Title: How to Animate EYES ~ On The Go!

Hey animators, and welcome to On The Go, a series where I show you short but useful mineimator tips within 5 minutes.
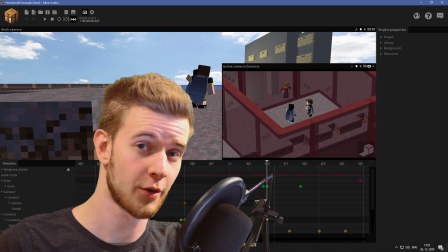0:06 Today we're doing eye movements. Let's start. This tutorial was a suggestion from my comment section on the previous On The
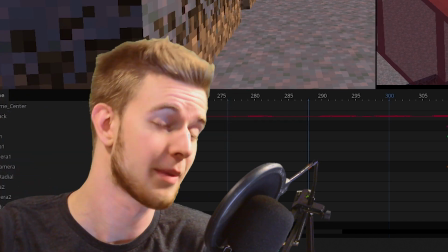0:12 Go episodes. If you have any tutorials you want to see, drop your suggestions in the comments box so I can make it in the future. Now, I've got this animation project here, you can consider that a spoiler,
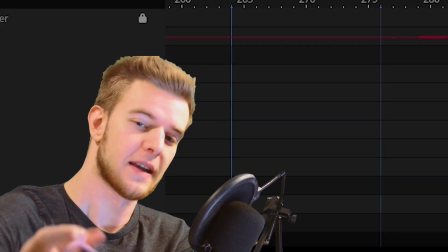0:20 but what I want is animate the eyes. And for that, I'm gonna need some audio, because I need to hear the characters and how they say things so I can animate the eyes accurately.
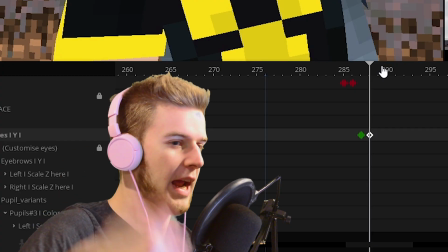0:29 Oh man, those red ones.
This mood is not particularly happy or exciting, so I'm gonna close his eyes down a little bit.
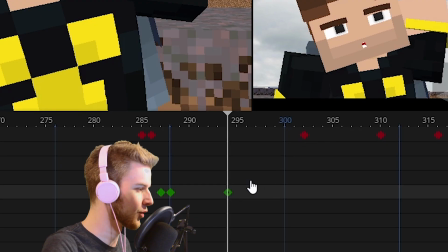0:36 And the word man is exaggerated, so I'm gonna close his eyes a little bit more, and when he says man, I'm gonna open them up, and then close them back down.
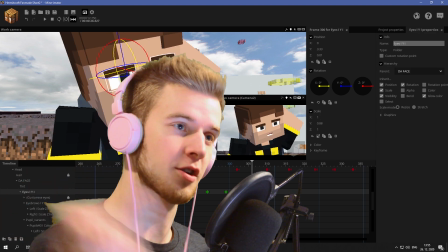0:43 On the word man, his eyes are gonna open up a little bit more. Then he makes a turn with his head, so I'm gonna make him blink while he's doing the turn.
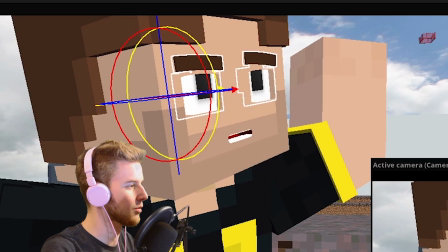0:50 When he opens his eyes again, I'm gonna make him open up even more, because the mood is now lifted and he is happier.
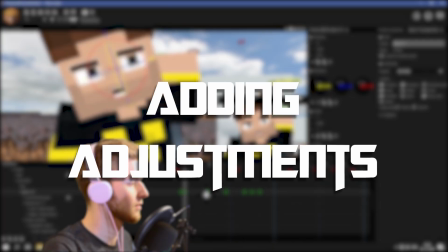0:55 Let's take a look.
Oh man, those red ones are...
Now the eyebrows.
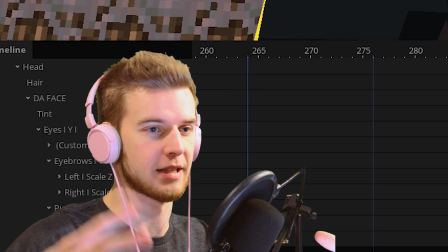1:00 Now bear with me, it is difficult to explain motion in such a short video like this, so I'm just covering the basics.
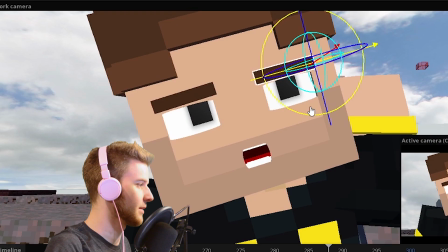1:06 Again, not so hyped mood, so I'm gonna make it seem like he's struggling with the thinking process.
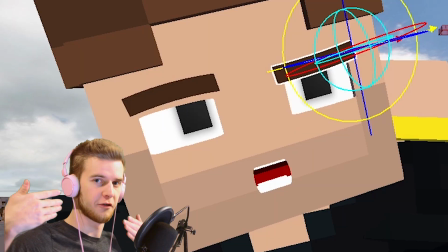1:13 And I'm not going to keep the eyebrows identical. If you mirror their action, it seems more stiff.
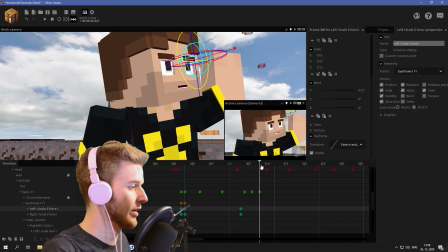1:17 They should be independent.
Oh man.
And when he looks up, he's looking sideways and upwards.
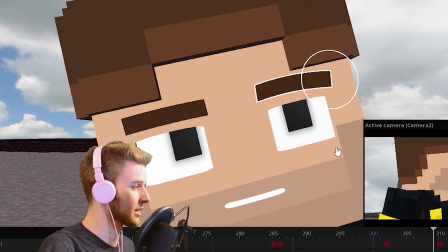1:22 So I want to emphasize that with his eyebrows as well. So this eyebrow is going to be lifted up. This eyebrow is going to be squashed down a little bit.
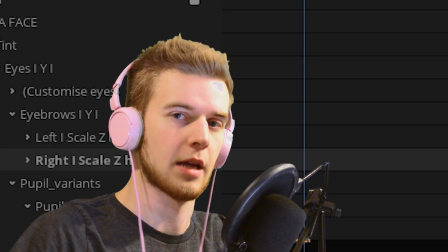1:29 And I think that's it.
Oh man, those red ones.
Okay, but when your character actually comes alive is when you add the pupils. The pupil motion gives it all the life and all the energy. This is the most crucial step with animating a face.
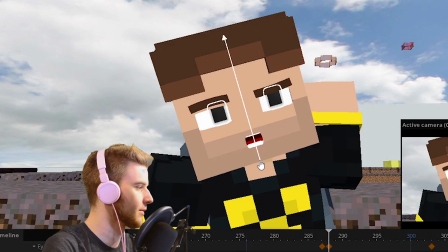1:40 So he's scratching his head and the mood isn't high. So I'm going to make him look down left into the floor, thinking.
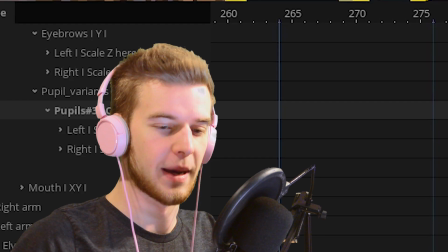1:46 And after a while, I'm going to make him move his eyebrows a little bit. Makes it look like he's thinking and focusing on other things on the floor.
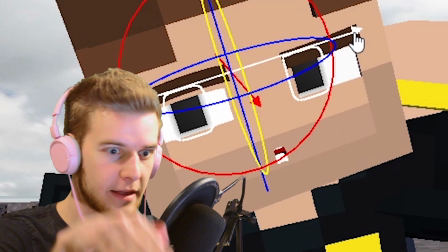1:53 That is how your eyes you naturally move. When you fall into that thinking zone, you're gonna tend to focus on little objects on the floor.
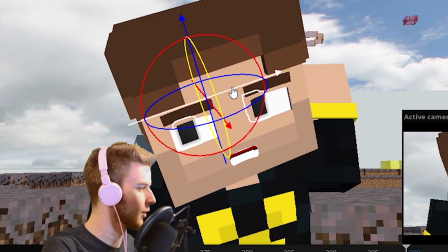2:00 That's what he's doing right now. His head is turning, so I'm gonna make him keep focus on that one object, switch focus somewhere else,
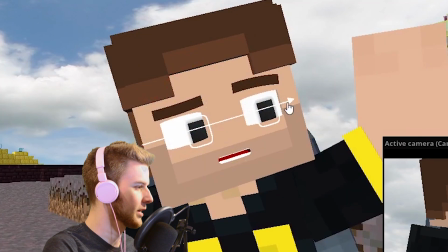2:06 keep the focus there, and when he blinks, want his eyes to already move up onto the target.
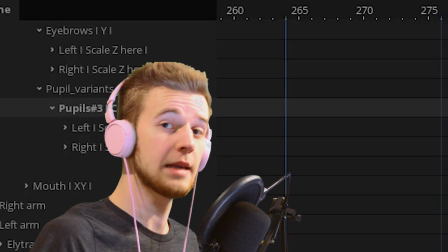2:12 Oh man, those red ones.
He seems way more alive than at the start, right?
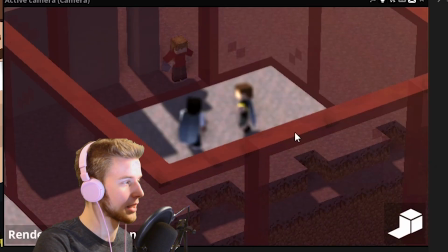2:16 In this shot, the character is very far away and the camera is gonna be blurry, so I don't feel the need to animate the eyes here.
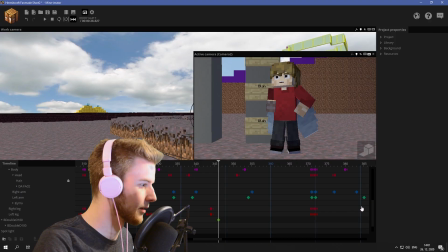2:21 So let's move on. And we got a different character right here. I feel like I gotta mention this. This is from the Hermitcraft series.
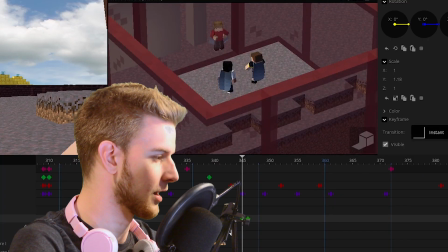2:27 I'm a huge fan, and that's also why I'm animating a short from the series as well. Let's take a listen.
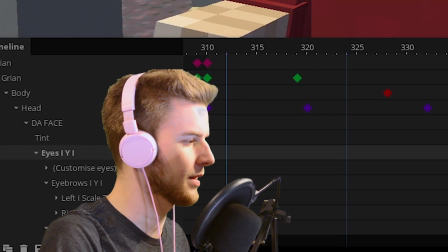2:33 I wanna make him open his eyes a little bit, and when he says really small, it's gonna close down.
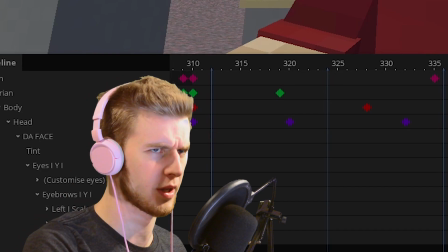2:39 When he emphasizes something, such as really small, I want the eyes to follow that motion as well.
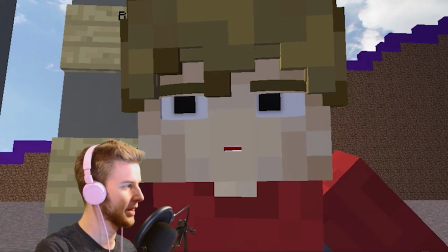2:45 So he squints them down a little bit, then he relaxes them back.
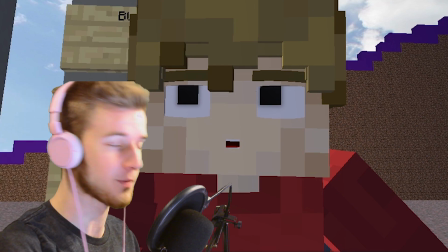2:48 And when he starts saying 1.5 blocks, being a smarty pants, I'm gonna make him close his eyes.
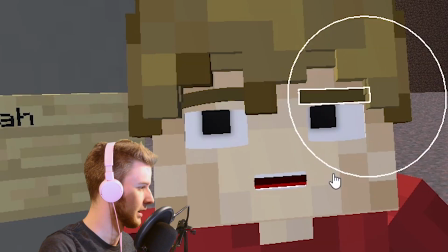2:54 And since he's still looking up here, let's continue with the position of the eyebrows.
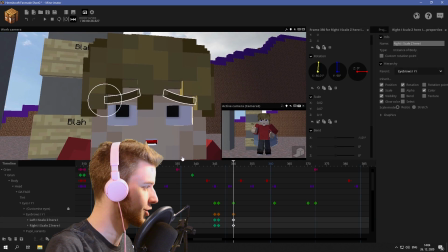2:59 And when he looks back at his friends, he has a neutral motion. And when he says really small, it's like he's delivering bad news.
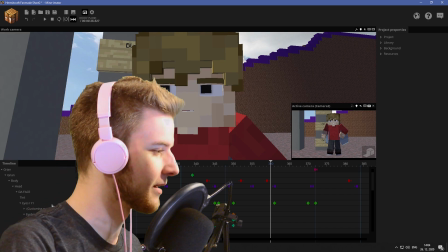3:05 That's why I wanna make his eyebrows appear a little bit sad. And at the end, he's trying to be all smart.
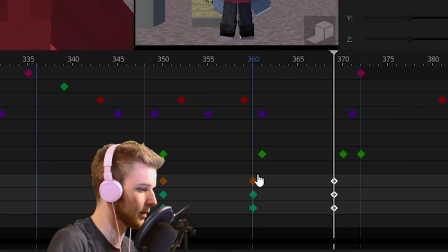3:10 So I'm gonna raise his eyebrows up. I can make these come a bit closer, have a more intense transition, small tweaks.
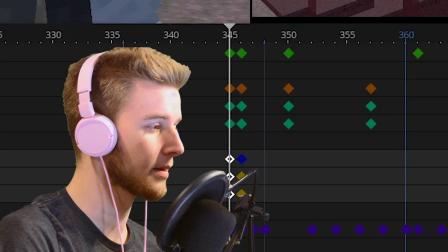3:18 You are going to listen to that audio a million times and you're gonna hate it. That's my wisdom for you. Now, since the pupils are usually the driving force, so first your pupils look somewhere, then your head's gonna turn that way, and then your body is going to fixate on it.
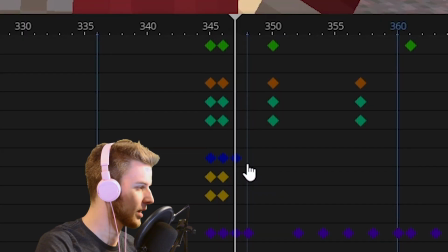3:32 That's the hierarchy. The pupils are always first. That's why I'm gonna make his pupils move down already.
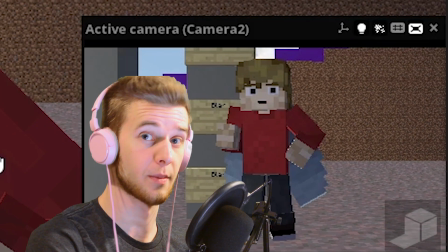3:37 Just try to avoid looking directly into the camera because that feels a little bit awkward. And when he looks down, just make him fixate his eyes on his friends.
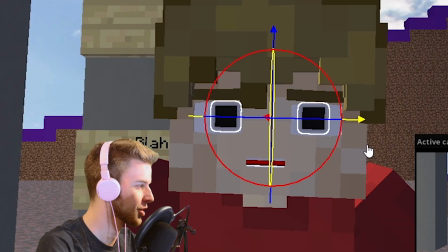3:45 When he says really small, I wanna make him pay attention to the other friend, so his eyes are always moving.
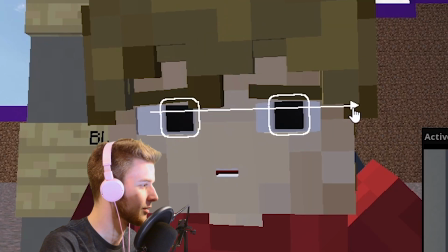3:50 And when he says small, he's gonna check in on the other friend again, because he's talking to two different people.
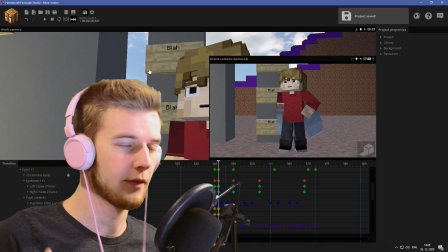3:55 And when he says they are, I'm gonna make him look up and be the smarty pants. And if you compare this to the beginning, it makes a big difference. Now, sadly, that is all I have time for today. So I hope I was able to give you a little insight on how to animate the face. And I hope you learned something from this episode.